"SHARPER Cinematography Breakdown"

hello and welcome to another breakdown um today we'll be breaking a film as opposed to a music video um last episode we put out the request for people to submit their images for a chance to win a camera rent in the lagos area but sadly we didn't get any from the lagos area so we encourage you to participate in our challenges and be able to make good use of most of the good tips that we share in the videos.
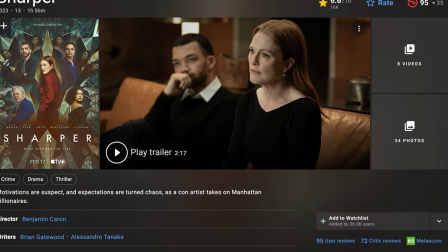So for today we'll be breaking down a film called Sharpa. It's it's on Apple TV.
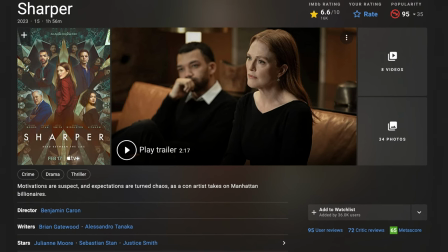It's a crime drama thriller and without diving in too much we just
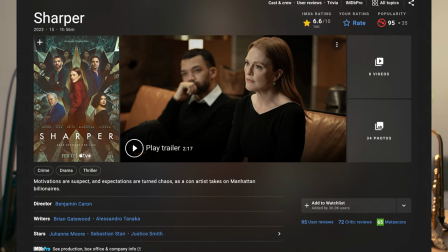start gradually and we'll break down certain things that are in the film and we can see what we can learn from it.
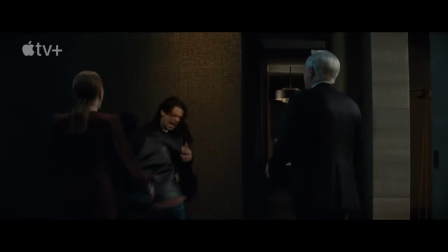So first of all Sharpa was released on February 7th. It's an hour 56 minutes long by the director Benjamin
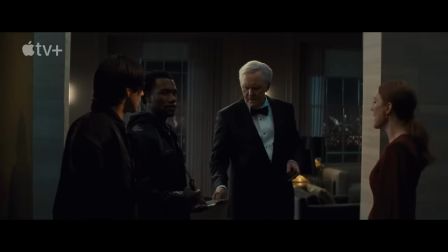I'm sure you must be familiar with his work because he's known for Andor, which is a TV series.
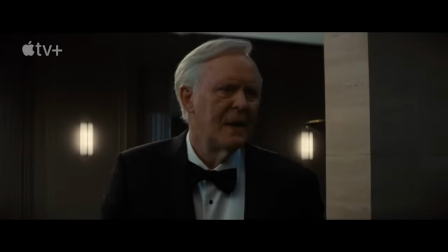Also Sherlock Holmes, that's the TV series and the Crown TV series, so he works in television. Cinematographer's name is Charlotte Bross and we know her work from...
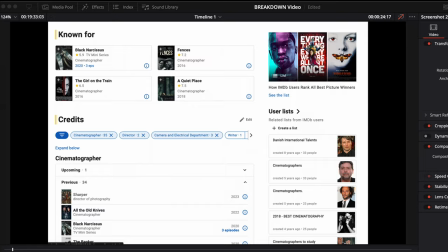I've seen Girl on the Train, I could remember that. The Girl on the Train, Fernsees and A Quiet Place.
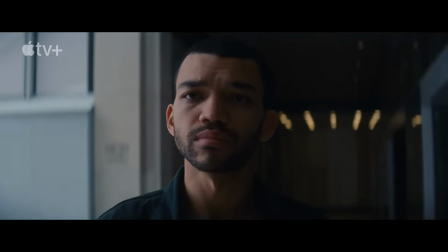The film was shot on Panavision, Panaflex, lightweight film cameras that are like super fast with
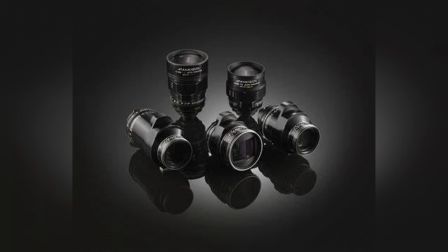Panavision C series and E series which had like the lenses which they used on the film and also they also use the Panaflex
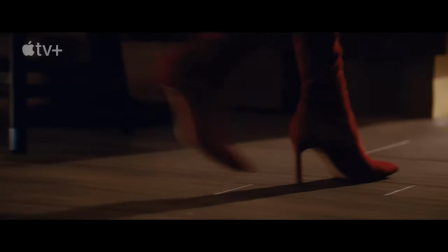Millennium XL2 and also using the same C series and E series and they predominantly
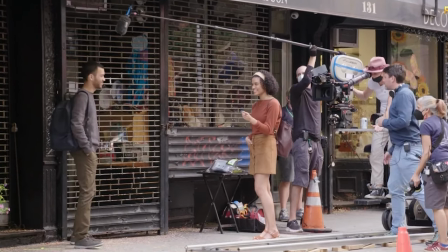shot on Kodak. So we'll just dive into some scenes. If you have not watched it
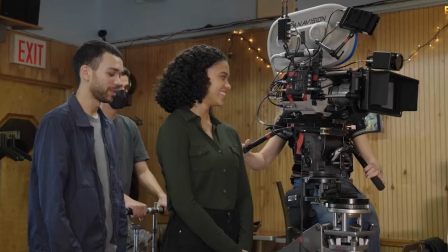there's a whole load of spoilers that i'll be like dropping about the film so you better pause this video and watch it before i
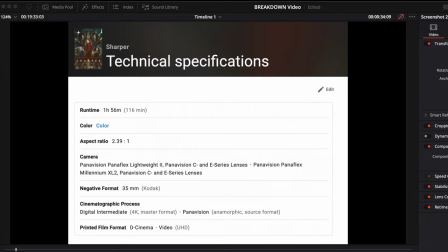start spoiling the film for you that being said all spoilers disclaimers now let's move into the film so i'll play the opening scene
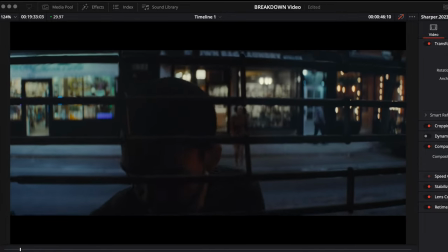from the movie this way the guy is like closing down the shop and the girl comes back because they had like an earlier exchange
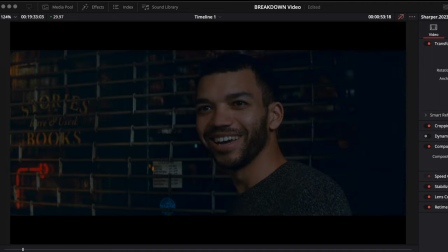of she wanted to rent a library book and she didn't have cash and he gave her the book and now she came back with the cash to give him
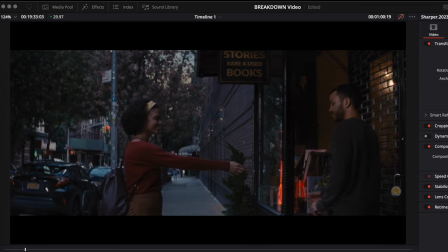the book and he's like okay he's okay not now not today because he was hoping to score a date on second entry but she gave him the cash nonetheless
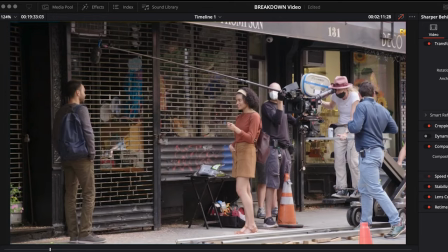so if you look at the bts right you can see due to nature it was shot on film right a lot of it was shot on the dolly you can see they're using like a three feet offset um i would i would try and show that in the frame you can see that
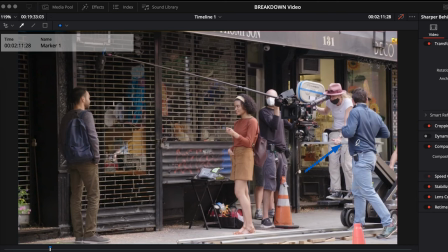that's like an offset there which edip is holding to like give an extension showing away from the camera while the base is somewhere um here where this guy is blocking
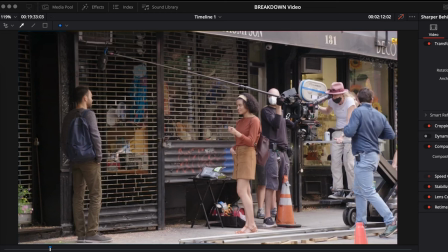and we have our boom guy and if we continue um if
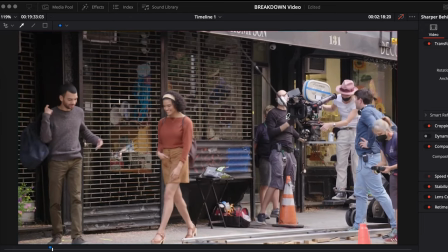we come if we continue throughout the frame you can see the time of day here it's more looking like a four o'clock 4 30 where the sun has just gone behind the high risers on the street so you have like skylight on which makes a lot more soft and a lot more
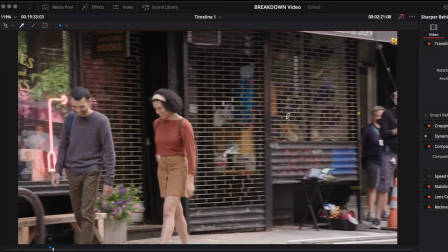pleasing quality of light um as opposed to and let if we
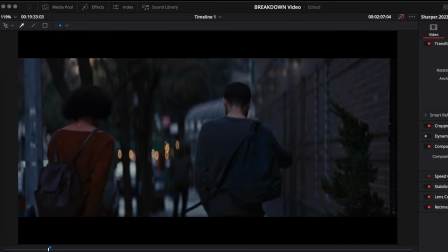go back into the film like where the conversation exchange happens here
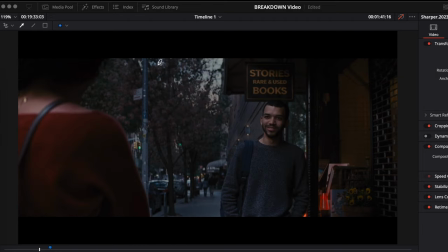so you can now see how um the lack of light coming from the stall creates like negative feel right and we have all of the skylight that's coming in here and actually keying them from the
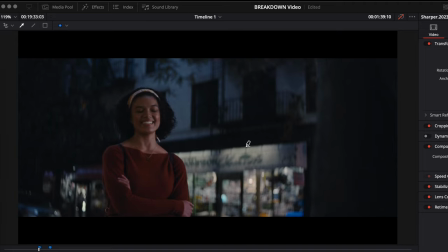face and if you look at the reverse this time i believe the sky has gone way down and the reason why I would say that because if you look at the background now you can see how that building is a lot more darker although this could have been done in post you get or I could have been done in
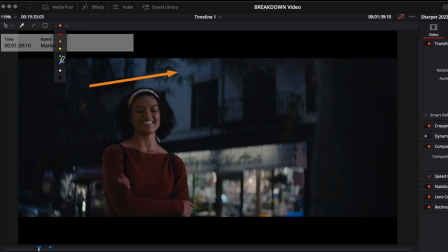the grade but it feels like if you look at here the light that's coming in from say here it's looking more like a sauce like a unit that's set up on a big large bounce that's pushing through a diffusion or something to be able to open up this area and probably like a
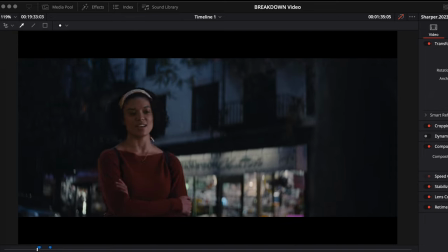skip bounce for this reverse as opposed to if we go back earlier in the frame and you look at let's see the ambience